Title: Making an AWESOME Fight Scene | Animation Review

Hey Shaunak, how you doing? Thanks for sharing this awesome animation. I think it's looking pretty cool.
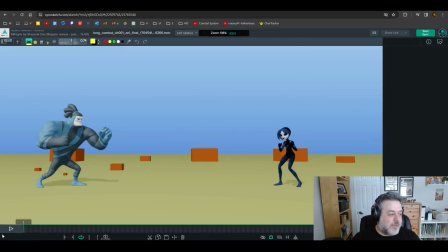Let's take a look before we start. You have a lot of nice stuff in here. Let's play it through.
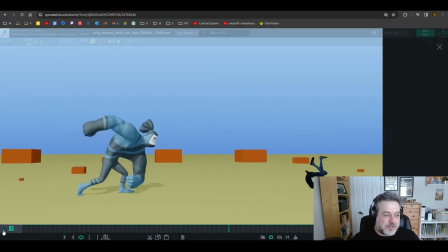I always do sound effects for myself.
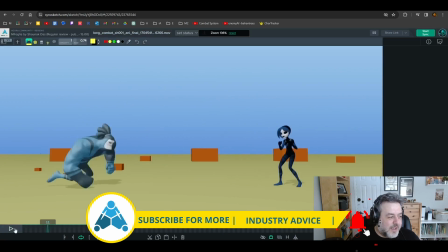It's pretty cool. Overall, I think you got a lot of nice poses.
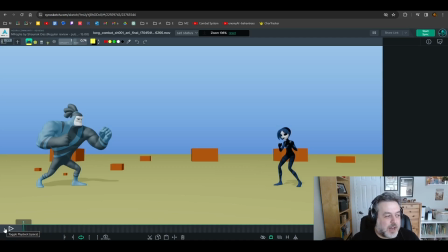You got a lot of nice ideas in here. You kind of asked for a couple of anim tips, and there's a couple of moments I could point out. But your biggest question was, you don't find that the weight or size difference between these two is distinguishable enough.
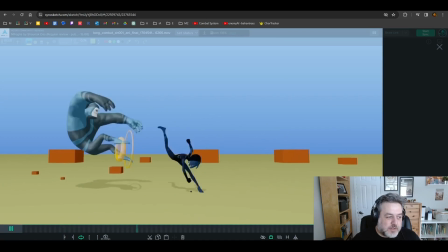And I agree with that. I think there are moments that I would try to improve, but you have a moment or two that are kind of working.
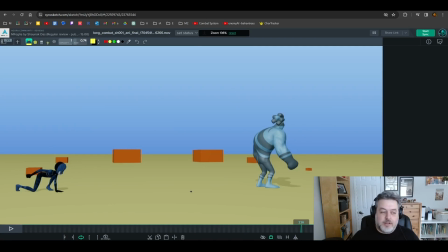I'm very much a realistic animator. So there's things that I would consider that are a little different here.
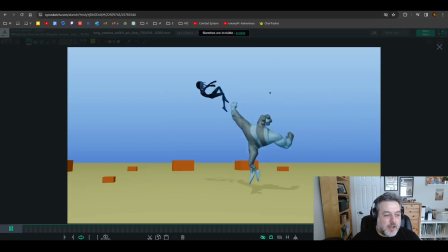But in general, I think from your stylized approach,
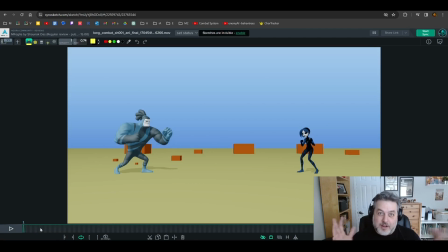you do have some parts that are working pretty well. And I think I can give you some tips on how to kind of make him feel a little bigger in the shot. A little heavier, I should say. So the three kind of main things that we would focus on to try and make a character or an object look bigger are sort of spacing,
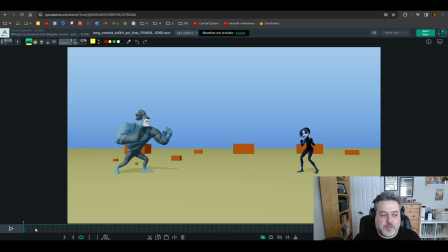what I call exaggeration, like the actions themselves, you try to play them out in a little bit more of an exaggerated way. It's not as nimble or as kind of efficient as a smaller person. And then sort of speed, timing, and direction changes.
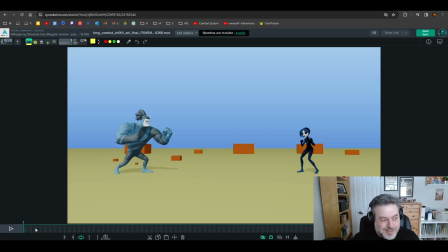So first one, which is spacing, isn't so, I think for me, it's not so important in this one. Spacing changes would mean that there's still contrast in your action, but the spacing is a little bit more even and a little bit less kind of contrasted than on a smaller character.
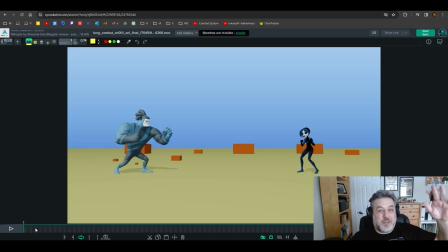So things feel a little bit slow-mo, basically. This is kind of more important if the character was really huge, like even if it's just a transformer standing here, and that difference between that and delta, I think that's when you'd want to kind of get some of that spacing stuff.
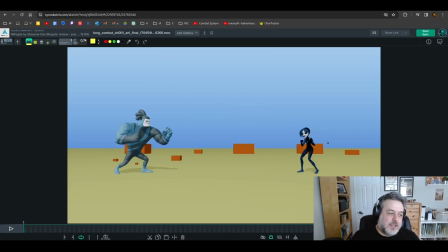So not super important in this one. I think for a shot like this, I would focus more on exaggeration, which you do have a little bit of it there. But really, I think in yours, it's mostly timing and direction changes. I feel like some things are a little too snappy. So she is like our baseline.
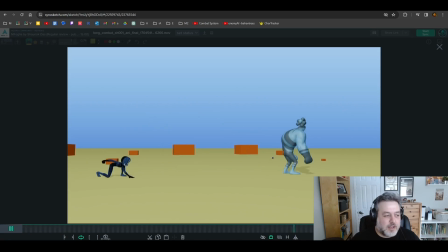Let's just say, we'll say she's like an average size human. And he is supposed to be bigger and heavier. So a lot of these beginning bits are starting to feel a little too fast, a little too reactive for somebody that big.
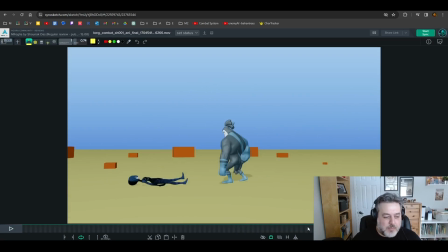But then you have this moment right here where he backhands her. Boom, boom. And I feel like that's kind of getting towards, for the style you're trying to get, I think that's getting towards something pretty heavy. It's because you're allowing a couple of things to happen. We could always tweak and improve, but
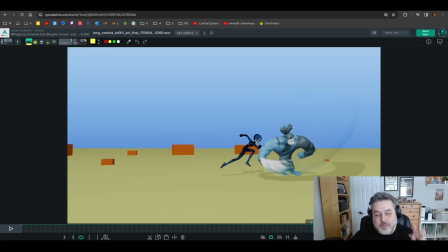you're separating the actions more. That's what I'm calling exaggeration in this case. Boom. You're giving him a pause, a longer wind up, and then boom, which is really great. Things that you could improve, though, are you want to try and avoid, if you can, big spacing changes like this.
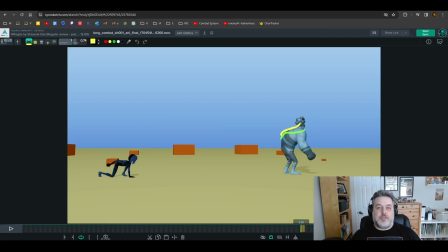Anything that's big needs time to change direction. It needs time to gain momentum. And so all of your actions, you'd want to ease out more, which is not a small job on a shot like this. I feel like there'd be a lot of moments you would have to respace and retime on him,
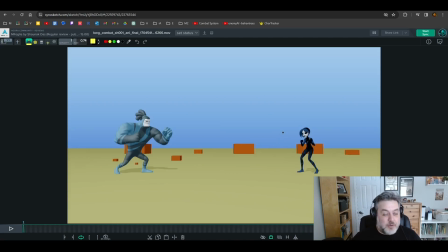and that would pretty much it would affect your choreography on her and how much she's waiting. Right now you have a really good flow, but that is going to change if you do want to try making him heavier in this shot. So to say this exaggeration here, it's pretty cool.
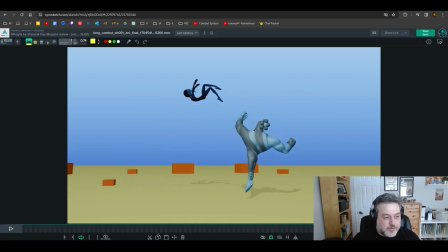But then the way he falls right after, it's a little too snappy.